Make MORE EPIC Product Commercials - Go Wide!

This is my 100mm macro lens. I use it all the time. This is my 16-35. It's not been used in months. Let's challenge ourselves. The 100mm macro lens.
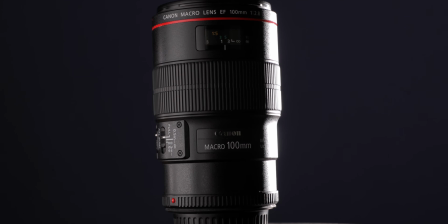This is my go-to lens for almost anything related to product film and photography for one simple reason.
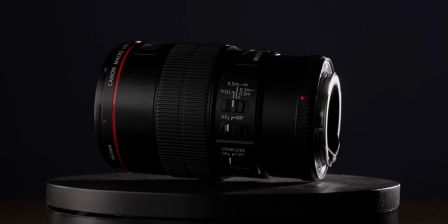It keeps the perspective of what you're shooting true. There's no distortion.
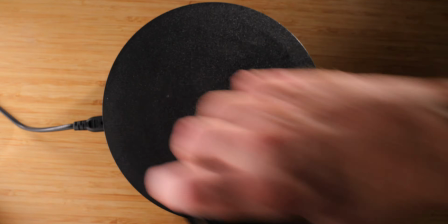The result is exactly as it was designed to be.
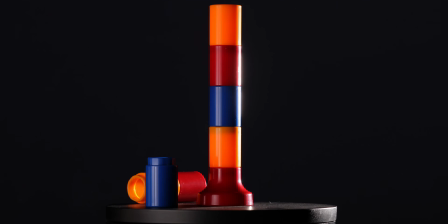A cube is a square, a tube is straight, and anything round appears, well, round.
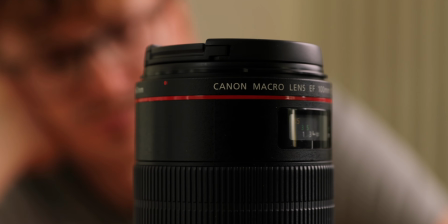But there comes a time when you realise all my shots are starting to look the same,
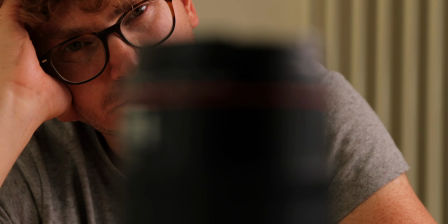and I'm just using the same lens all the time.
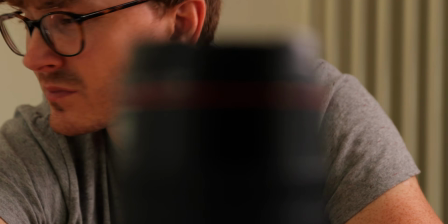Those other lenses in your kit just aren't getting the action they deserve.
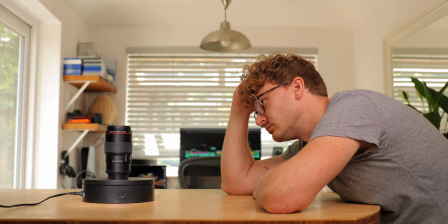We get too comfortable with what we know and continue to take the easy route without pushing our abilities or kit further.
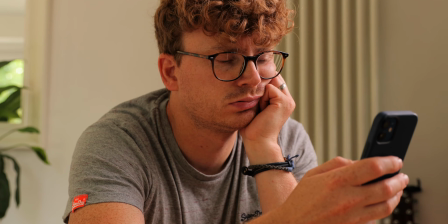While scrolling on Instagram, a post from Brewdog stopped my finger from moving on.
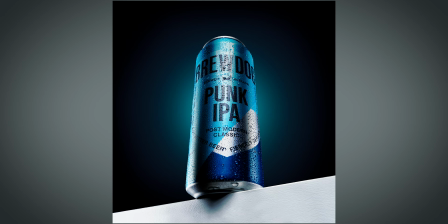Finally, a different perspective of an item we see every day.
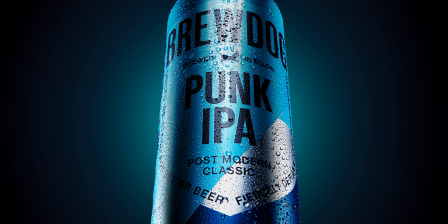This angle triggered something inside, enough for me to make this video.
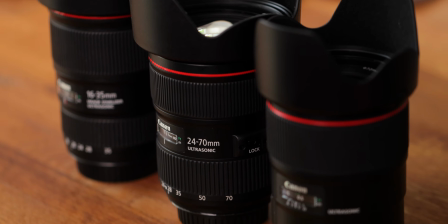Can we take inspiration from this post and create a little spec ad with a variety of focal lengths and angles from lenses I would never usually use?
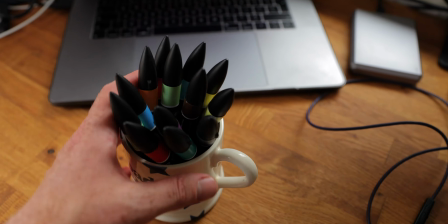Okay, so here we go. You know this from me by now, I'm sure. Plan.
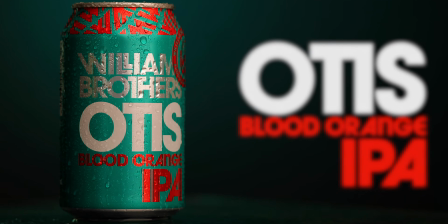So I've done 5 different beer can creations in the past, and I don't want to become a one-trick pony as much as I like beer.
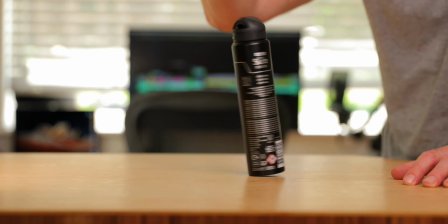This time, let's shoot something different. And here it is. I present to you a half-used can of deodorant.
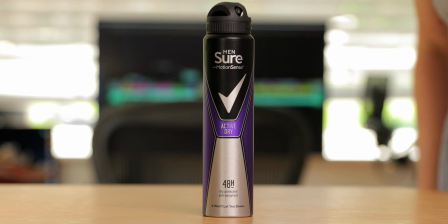So now we know what we're shooting, let's start to think of ideas on what we want to create.
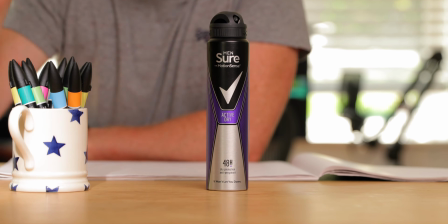And how can we get more dynamic angles by using other lenses?
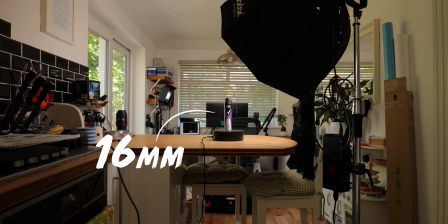One thing to keep in mind, the wider the focal length, the closer you will need to get to fill the frame.
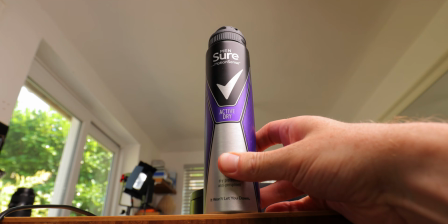This is what will create some of our dynamic angles, but it will distort the true shape of the product.
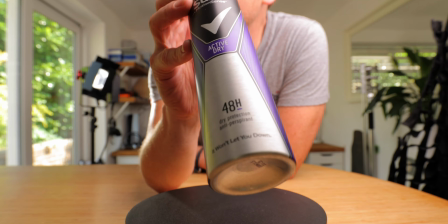You may also find you can't physically get as close to the product as you'd like.
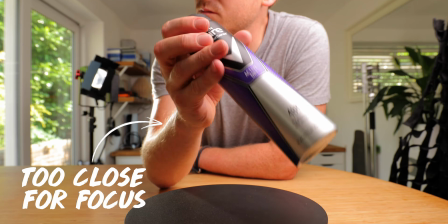That's because each lens has its own minimum distance for focusing.
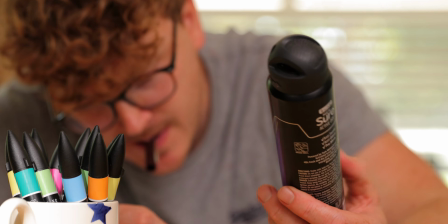I've said it before and I'll say it again. Get your ideas down on paper.
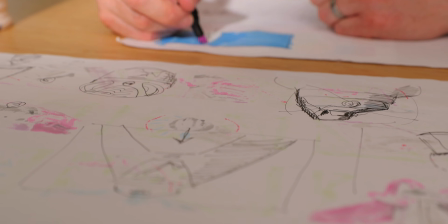They don't need to be as polished as what I do. I just enjoy creating the art of a storyboard.
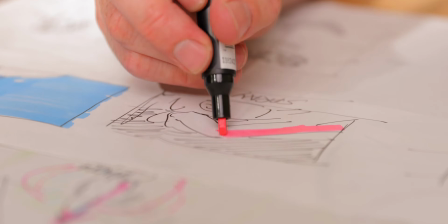Just let your creativity out and you'll find more ideas will come.
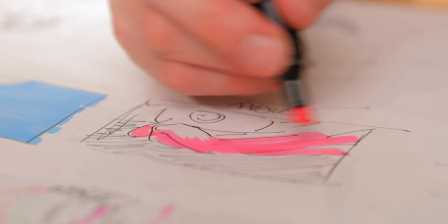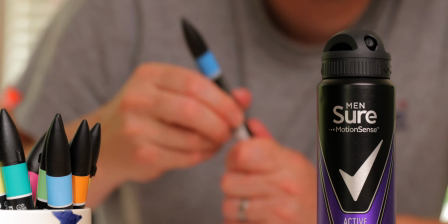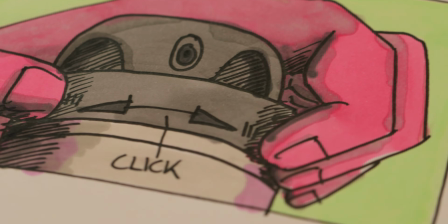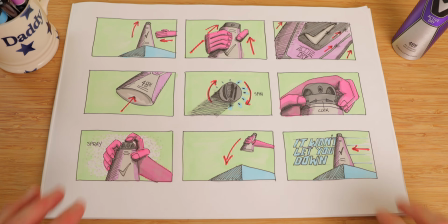And here we are, the finished storyboard on what we're going to create.
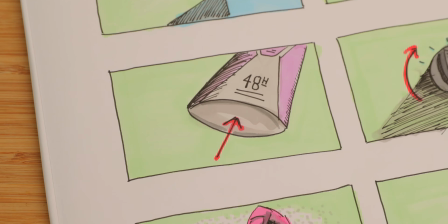A simple 15-second looping advert, which includes dynamic angles to create a sense of power and strength.
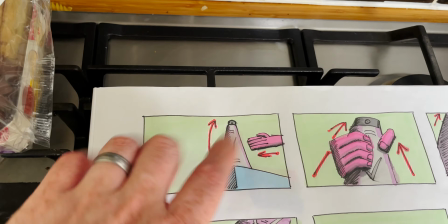Okay, so to get the angle counter, I found this box, which we'll retouch in the edit.
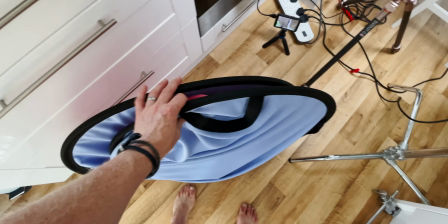To get the dynamic look, I'm shooting on a wide lens at 18mm. It does create a lot of background in the shot, so to fill that, we will use this pop-up backdrop.
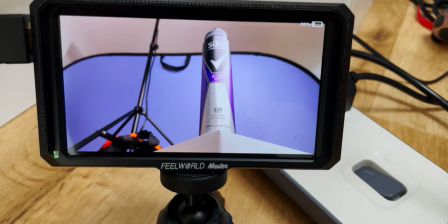If we can raise it a bit higher up, then I think we're almost there.
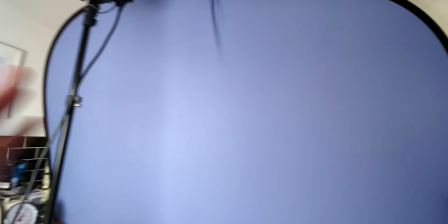Now it's as close to the ceiling and as wide as the walls, it just leaves a couple of corners which we'll clean up in post.
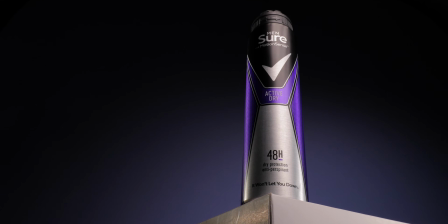And this is our hero shot, once the lights have been set up to give it our look.
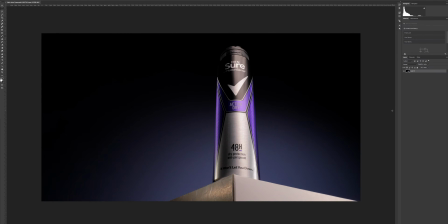To retouch the box, we took a frame grab of the hero shot and opened it up in Photoshop, then created a couple of solid shapes to match the box angle.
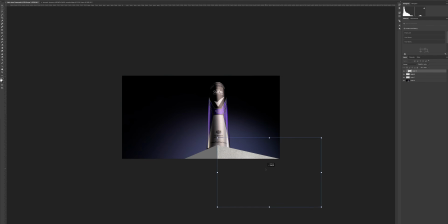Fill these with 2 different shades to represent the light and shadow. Find a texture of your choice, then clip it to the layer.
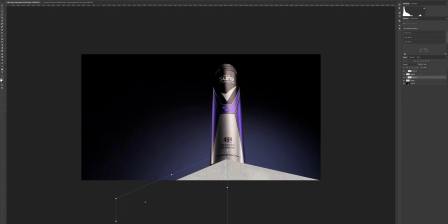Scale and distort each side to get the right perspective. Then simply set the textures to multiply.
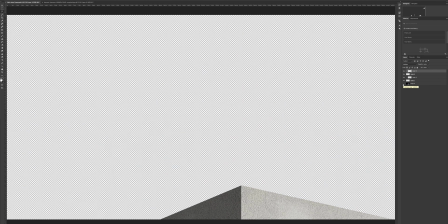And then we have our clean counter to import as a layer.